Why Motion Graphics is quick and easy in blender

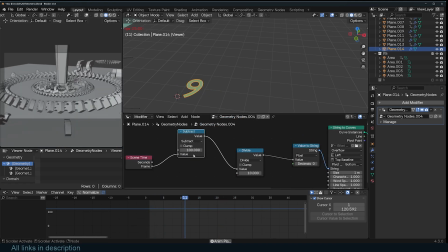ah so just use a hundred minus and then you can subtract you just use a big number and then you can see we are subtracting 10
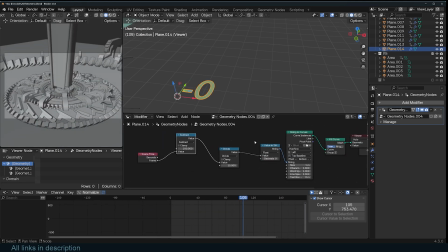so up to but then it goes to negative numbers if you don't want to go to negative numbers all you have to do is you use a switch node here and you want to switch since this is a string we can switch this to string and the condition should be if the value we get here
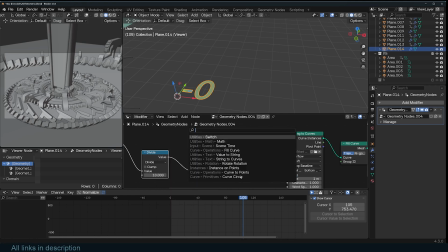is less than less than zero so use a compare node if the value is less than zero if this value is less than zero i should switch to whatever value here i used boom so now we count down from 10 8 and did I
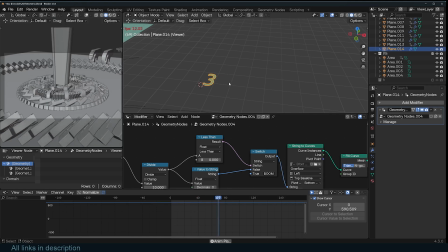skip a number 9 8 7 6 5 4 8 2 1 and Boom boom okay. We can say if it's less than one so that we don't show the zero So that's just that's the way you set up that but you can see that mine is It's like a digital
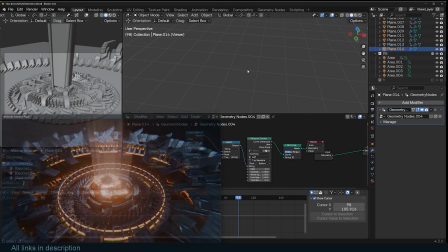Pixelated number like that. Let me just show you the mesh here.
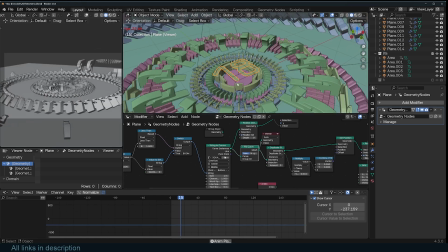So can see i used a font that looks better like that and i
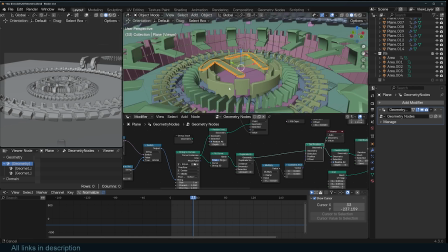duplicated these so we have a few layers here so i can increase the count
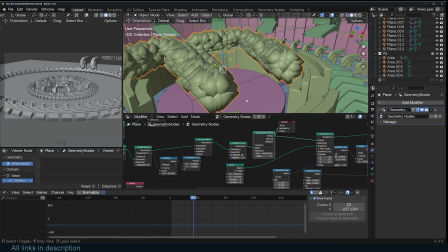uh then so i realized this and i distributed a bunch of points on these and then instanced
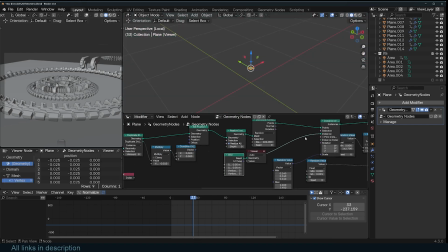some grid this grid onto onto these and
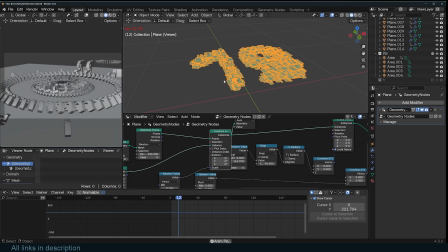then uh yeah so the countdown still works everything still works i also wanted it to look
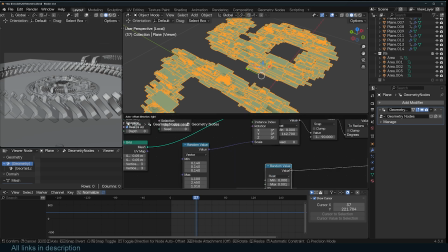more pixelated so i randomized the scale here uh without this you get just
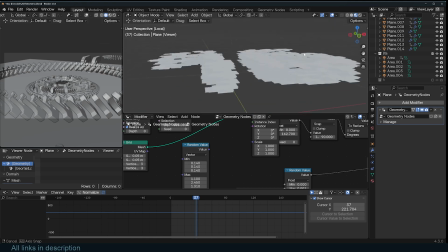uh these cubes are these grids uh but uh i wanted it
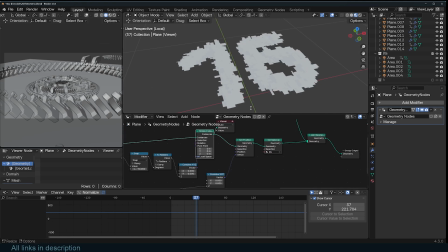randomized and everything else is just randomizing the pixels and then i'd
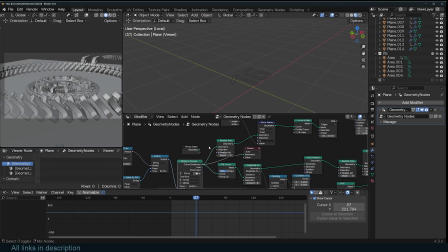create this beam because i have these curves you realize them and convert them to a mesh extrude the mesh and push the extruded part up and you have that then everything else is just assigning some material just
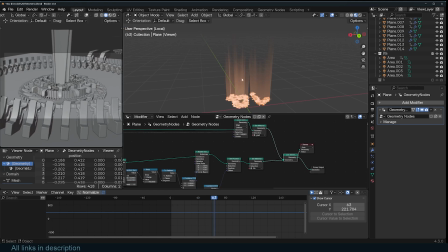like that and then you get that light that changes for the for the material are
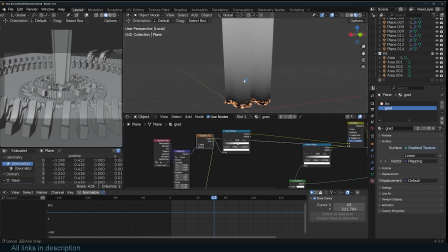still the same thing i just i just used a gradient that goes that that faces up and just
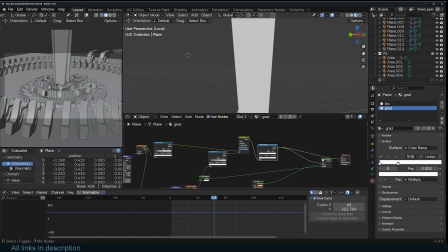added some noise to make these look like lines that are fading up like that.
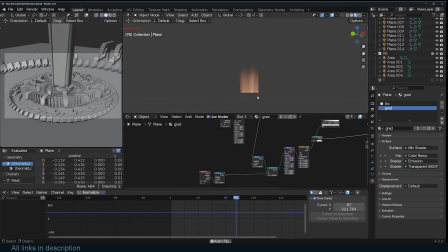I think I also animated the noise a bit so you can see that little bit of animation.
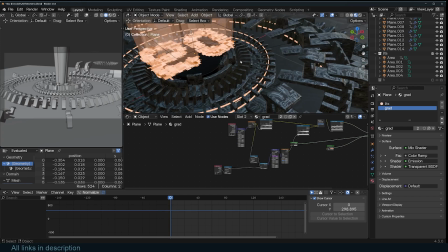Yeah the the rest of the thing is basically I'm reusing the same node I'm
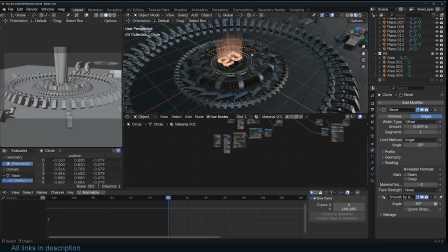just playing with the animation and so you can see this is still the same
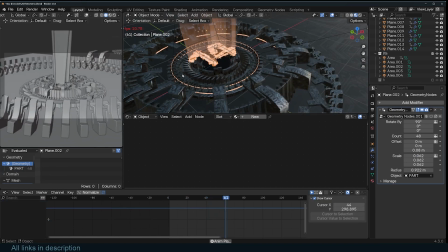node with everything I'm just playing with the animation to make it look like clockwork and this is the same thing it's actually using the
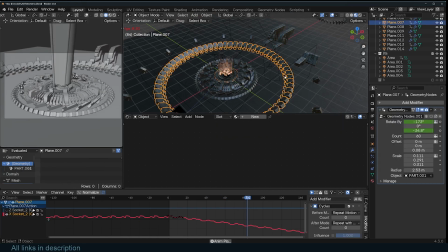same object this is the same object also rotated differently and made it differently
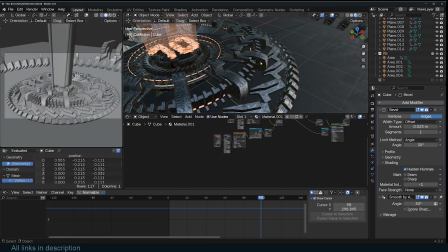and the other thing was just the materials you can see how simple this setup is
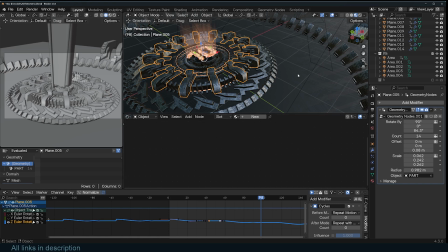i'm not using anything that complicated even the geometry nodes is not that complicated the materials are also not that complicated it's just it's just
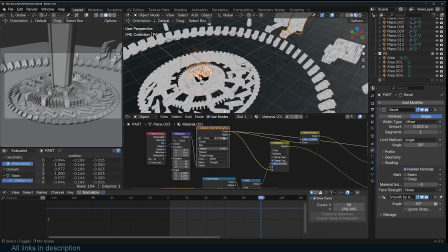a principal material with a socket a socket board for the roughness
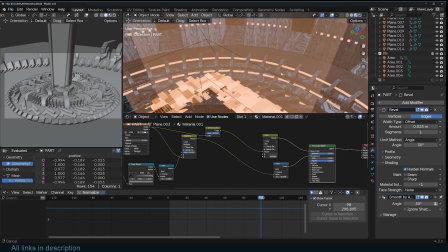to get that rough and to get that socket board like a material then
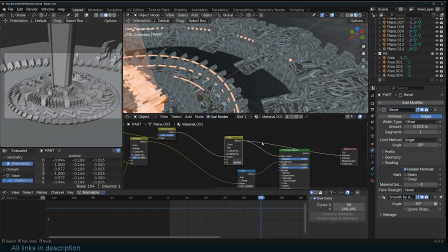what else I think that's it I don't really have yeah I think
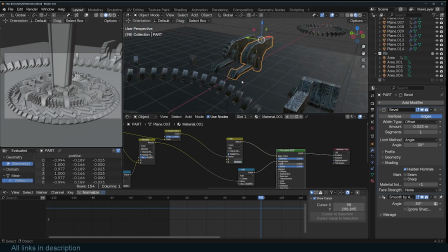that's it for that part as then what else what else what